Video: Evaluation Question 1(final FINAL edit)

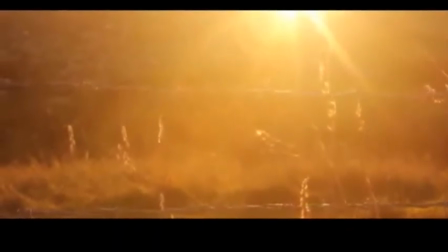245s
This resulted in my video looking more like a professional finished product that would appear on websites like YouTube.
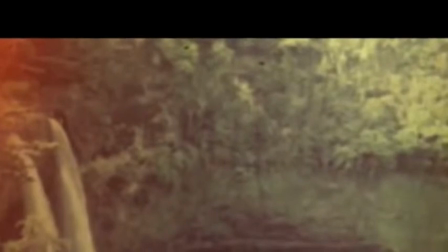252s
Because Nina Nesbitt appeals to an audience very similar to the one I was aiming for, I also looked at another of her videos, Stay Out.
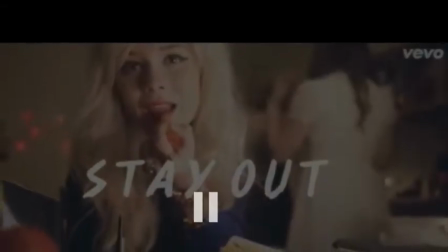260s
In parts of the video, the colours are edited to create a visual, cool look similar to the website Instagram,
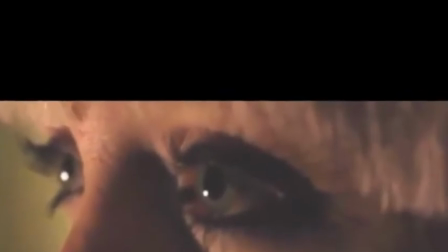266s
which is very popular and mainstream website for student and young people.
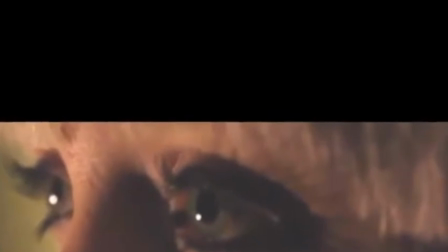271s
I decided to pastiche this idea on my editing software Final Cut Pro 10.
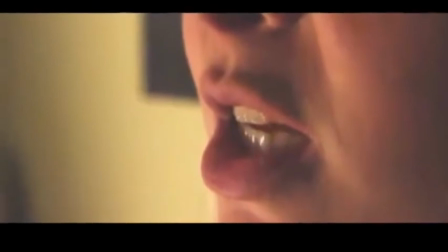276s
I used the Prism colour effect with 45% opacity.
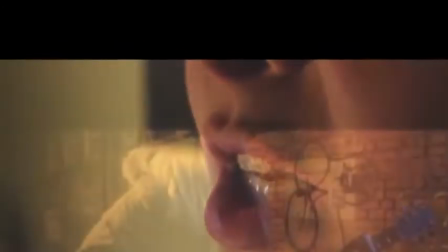280s
This is a common convention for indie music videos because it connects with the younger audience members who are most likely to be consuming the text.
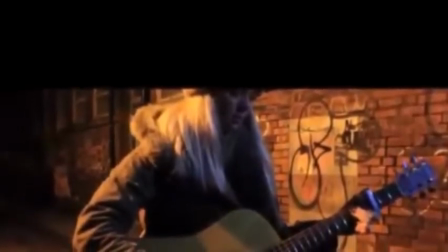290s
One of the other texts we looked at was John Mayer's music video to Free Falling.
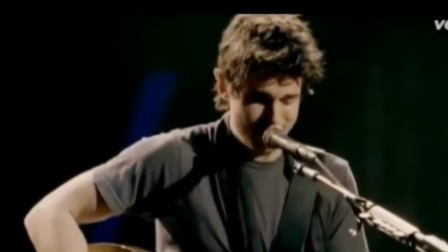294s
His video was performance based and had a very relaxed and soulful approach to the video.
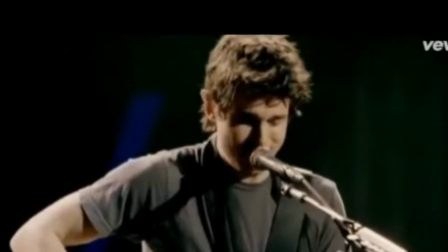300s
It made his music appear real. and down to earth and not based on money or fame, a convention particularly admired in the indie genre.
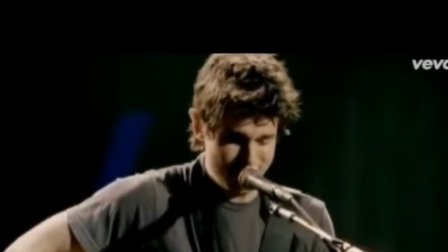307s
The main way he portrayed this was because of his clothing.
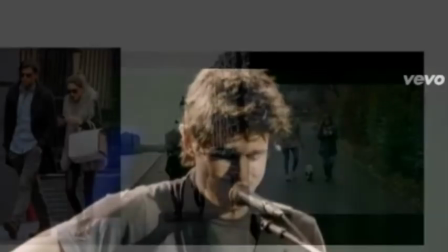311s
His casual shirt and trousers resembled his genuine love for music and lack of interest in the money.
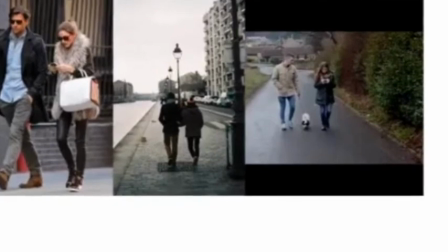317s
I incorporated this into my music video by ensuring all my characters, in particular my music artist,
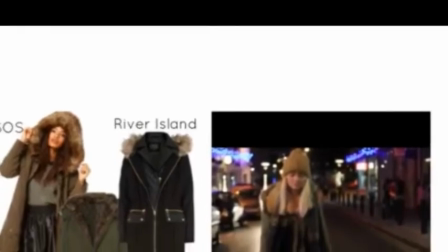323s
wore casual everyday clothing but also trendy enough to be seen in the popular high street shops.
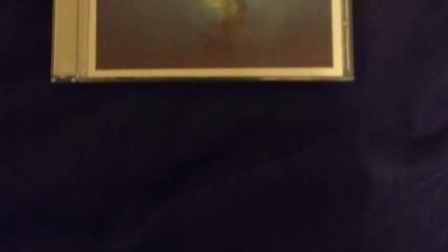330s
For my ancillaries, to which aided my main piece, CD cover/poster,
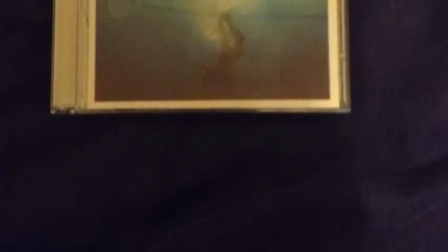335s
I decided to look at a range of different covers and posters to add effect and create ideas towards my own product.
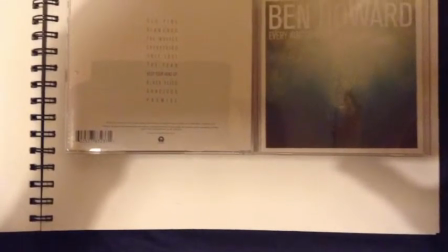341s
I looked at Ben Howard's Every Kingdom tour poster, which showed the dates of each performance and also the venues.
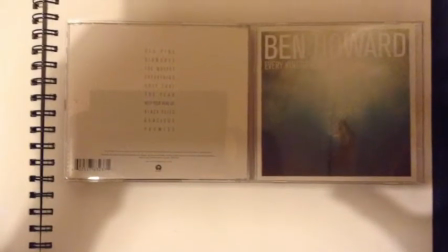346s
I thought rather than doing an album poster, if I were to do a tour poster, it would highlight my eyes in how she's getting big,
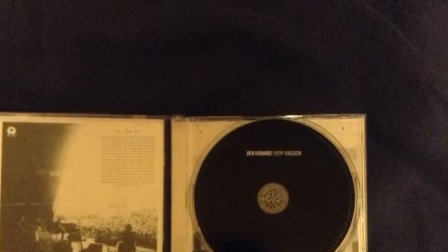353s
and highlighting potential shows that could be sold out due to the high demand, which focus on the convention of an artist being successful.
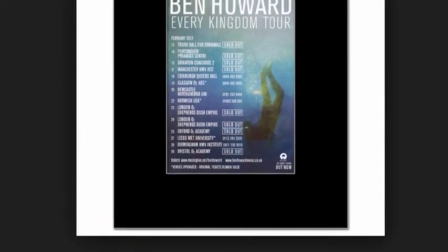363s
Also, by highlighting the similar genre of acoustic rock, it meant that we could use similar aspects such as font used. However, with Ben Howard's very simple font, it foreshadows the simplicity of his music, which would have been good for my eyes, as her music is also simple and pure, making it fitting when publicising her.
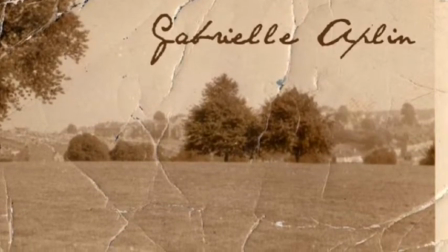382s
Looking at other factors such as the CD cover, I looked at Gabriella Aplin's digital copy of her single collection called Home, which I analysed from iTunes.
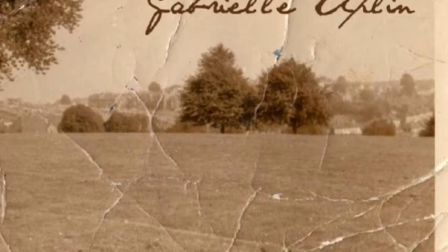391s
I looked at the nostalgia-looking photograph of the main cover, which not only highlights the nostalgia but focuses on the Instagram effect, which is something in popular consumption through audiences, highlighting a specific audience which could relate to the one I wanted to look at.
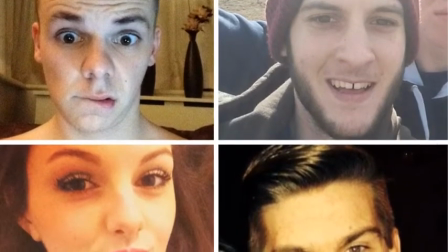407s
Through the research stage of the pre-production, we were put into groups which I worked with for my entire production process of creating the music video.
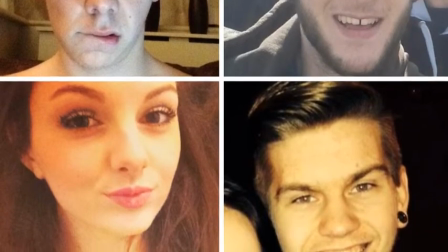414s
Looking at research tasks, we had to look at similar artists what fitted the same criteria for our artists.
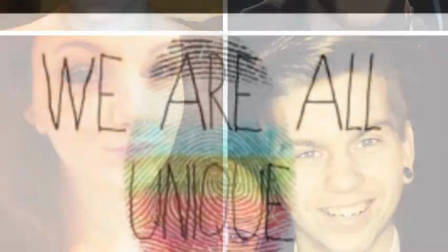419s
So we looked at gender, genre, and age.
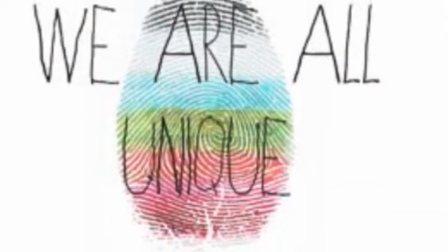423s
When looking at these factors, it enables us to look at the highlight audience for other particular factors.
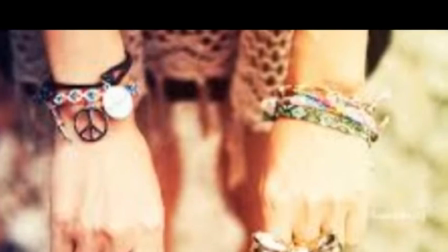428s
Finding the common codes and conventions through my research meant that I could successfully create ideas which related to the brief.
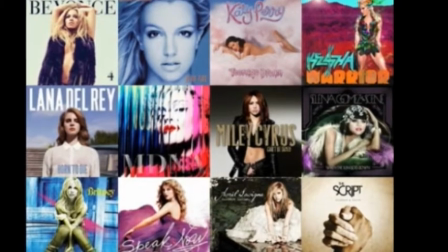435s
Two main theories what come to mind when talking about this, one being Pete Fraser 2002,
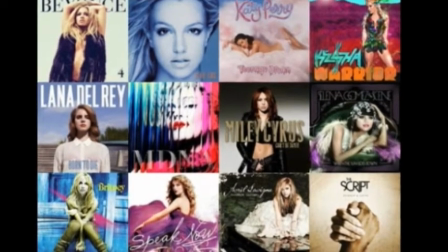441s
as he suggested that creativity is brilliant but the key to a strong media course for a project is professionalism and organisation.
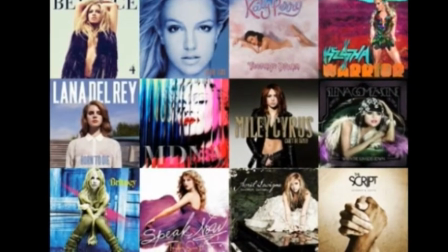448s
What was meant by this is that when coming up with a new media project, it is really good to have creativity and contribute.
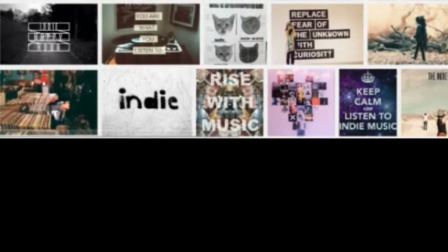455s
However, without any professional standards or organisation, then it will be difficult to get a strong piece together to which will be successful.
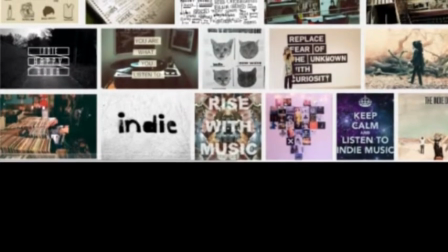462s
Researching allows professional standard work to be looked at, meaning that it can pastiche later on if necessary,
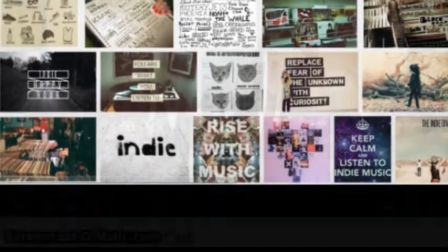468s
and also with the organisation it allows for creativity to be used effectively without overpowering or any other factor.
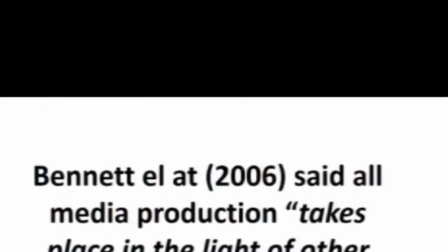476s
The other theory which comes to mind would be Bennett et al.
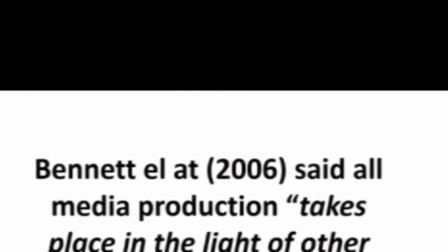479s
2006, in which they suggested that all media production takes place in light of other media productions.